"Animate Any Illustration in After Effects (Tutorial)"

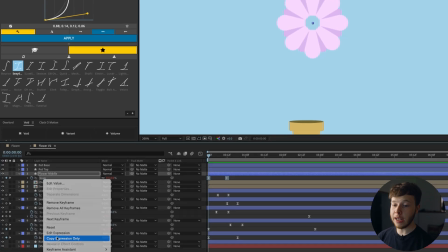I'm going to right click the scale and I'm going to copy the expression only again to make it easier to add it to other things.
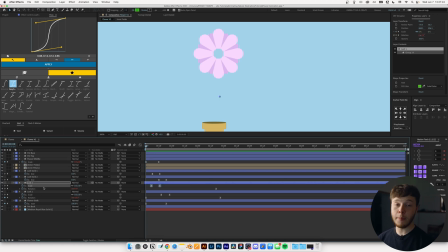So down here for our leaf I'm going to copy I'm going to paste it sorry on our scale and the same with leaf too. So now we have just a little bit of a bounce when they animate in. Anyways let's get to the fun bit.
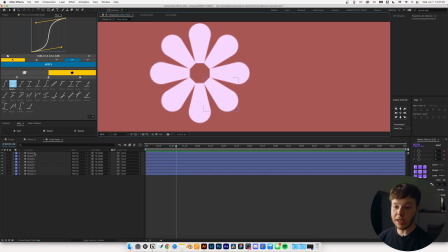I'm going to start with our outer pedals and this is pretty tedious so I'm just going to select one hit y and I'm going to move all the anchor points to the bottom middle of it now since some of them are pretty weirdly shaped like this one for example I can just use my keyframe anchor point mover but for some of these diagonal ones it's gonna be harder because I don't want it to be down in the
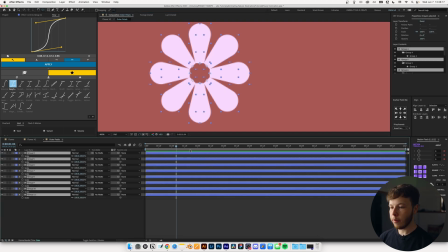corner I want it to be right under line here I'm gonna select it all I'm gonna hit s to bring up the scale and I'm gonna keyframe it
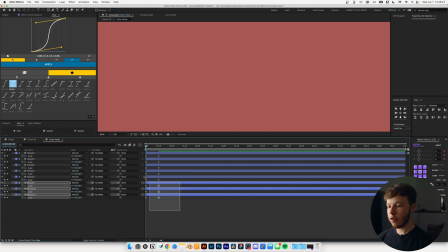at 100% 12 frames and go back to zero set that to zero select them all do sexy speed play it back and we have that now
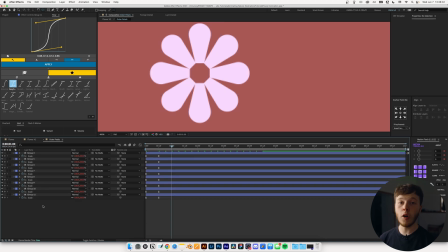I'm gonna select all of them again and I'm just going to hit command V to copy to paste my expression onto them which just is going
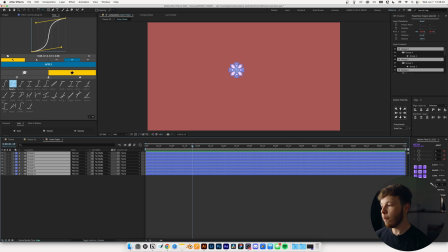to add a little bit of bounce to the animation. I'm going to select all my layers and I'm going to use my motion tools thing to stagger the layers a little bit or to offset them I should say and I'm just going to offset them by three and going from top to bottom it doesn't really matter and I'm going to hit sequence.
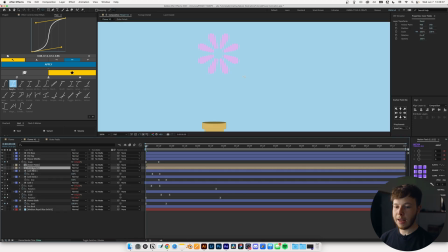Good thing about this is we can hit U and we can copy this go into a flower first move the anchor points of these petals and
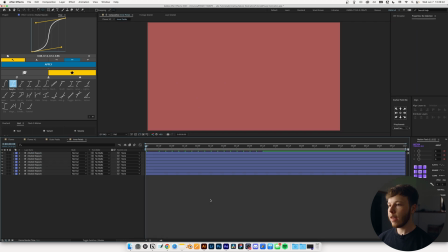just like that I'm going to select them all command v go to fit and as you can see it's the same so i'm going to select them
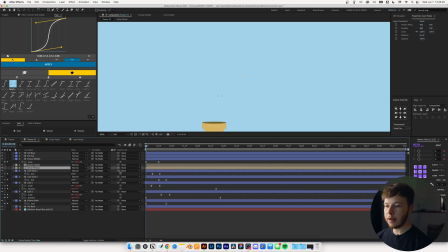all and i'm going to sequence them the exact same way and then i'm going to go back into our main composition and now we can start lining things up in the order that we want them to come in so we want the stalk to come in we have the petals so the only thing we really have to change is our petals and the flower head coming in so probably around here
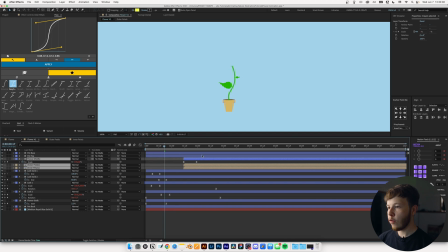i'm going to select my these three things and i'm just going to move them forward so I can see and it comes to an end right about here and so I'm just gonna put it
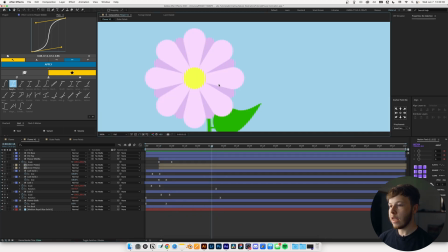here and voila we have this I do want to add a little bit of rotation to the pedals just to add some more movement so what I'm gonna do is for this one I am gonna take my anchor point do that with the other pedals as well and I'm gonna hit R to
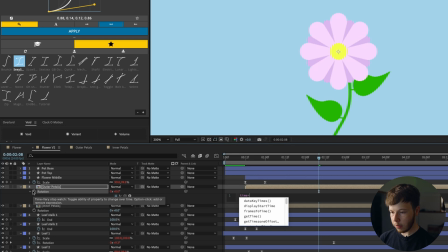bring up the rotation I'm gonna alt click it. I'm going to do time times two for the first one and time
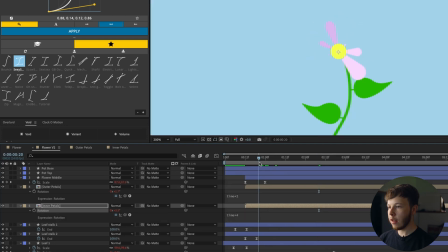times four for the other one and then if you play it back you can see they just rotate ever so slightly. You can even if you want to you can set them at the same pace so they just rotate equal amounts and just follow each other and that just brings you know just adds a little bit of more character to it.
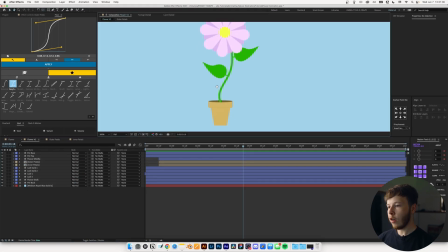The last thing I want to animate of the thing itself is the pot. I'm going to select all three of these and I'm just going to hit position and shift and rotation to bring both up.
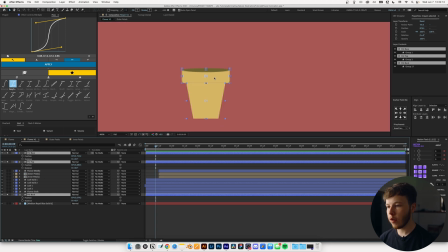Solo these out so I can see what I'm doing. Essentially what I want to do is I'm going to go 12 frames forward, keyframe the position, go back and I want to drag these up a good bit. Then I'm going to deselect everything and I'm going to do the pot top and I'm going to do the rotation let's say a negative 13 and then the
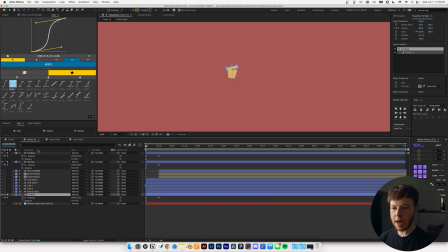pot base let's do plus eight and then the pot back and the pot top I'm just going to drag up a little higher and it's very smart if you actually remember to actually keyframe rotation so I'm just gonna keyframe all of these luckily it's pretty easy in this case go forward
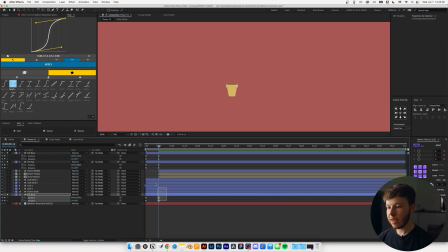and just set them all to zero and I'm gonna select them all and I'm just gonna do a sexy speed and if we play that back we have this little I'll set it just a little bit so I'm gonna set my top my pot top my top back and just
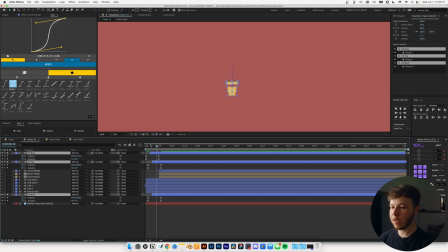scoot it up a little bit select all three layers again chop off the beginning just so we don't get some of that still standing motion and just like that we have a nice little animation and once again i'm just going to copy my expression and i'm going to add that to the position of everything so paste that right click copy expression do that so now we just get a little bit bounce to the position which is just going to add some nice
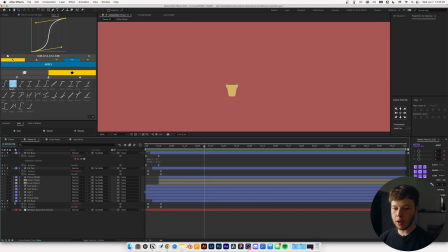follow-through and just give it a little bit more of a fun childish look unhide all of this so we can see everything again it's like everything
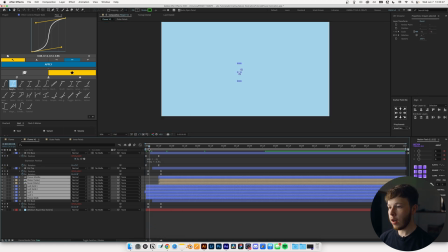that we didn't just mess with which is all this and now i'm just going to start it right when it lands so i'm just going to
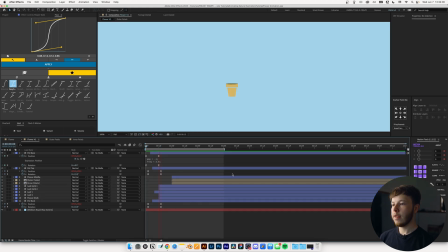scoot all of this up to right about here. And that is pretty much it for the base animation itself.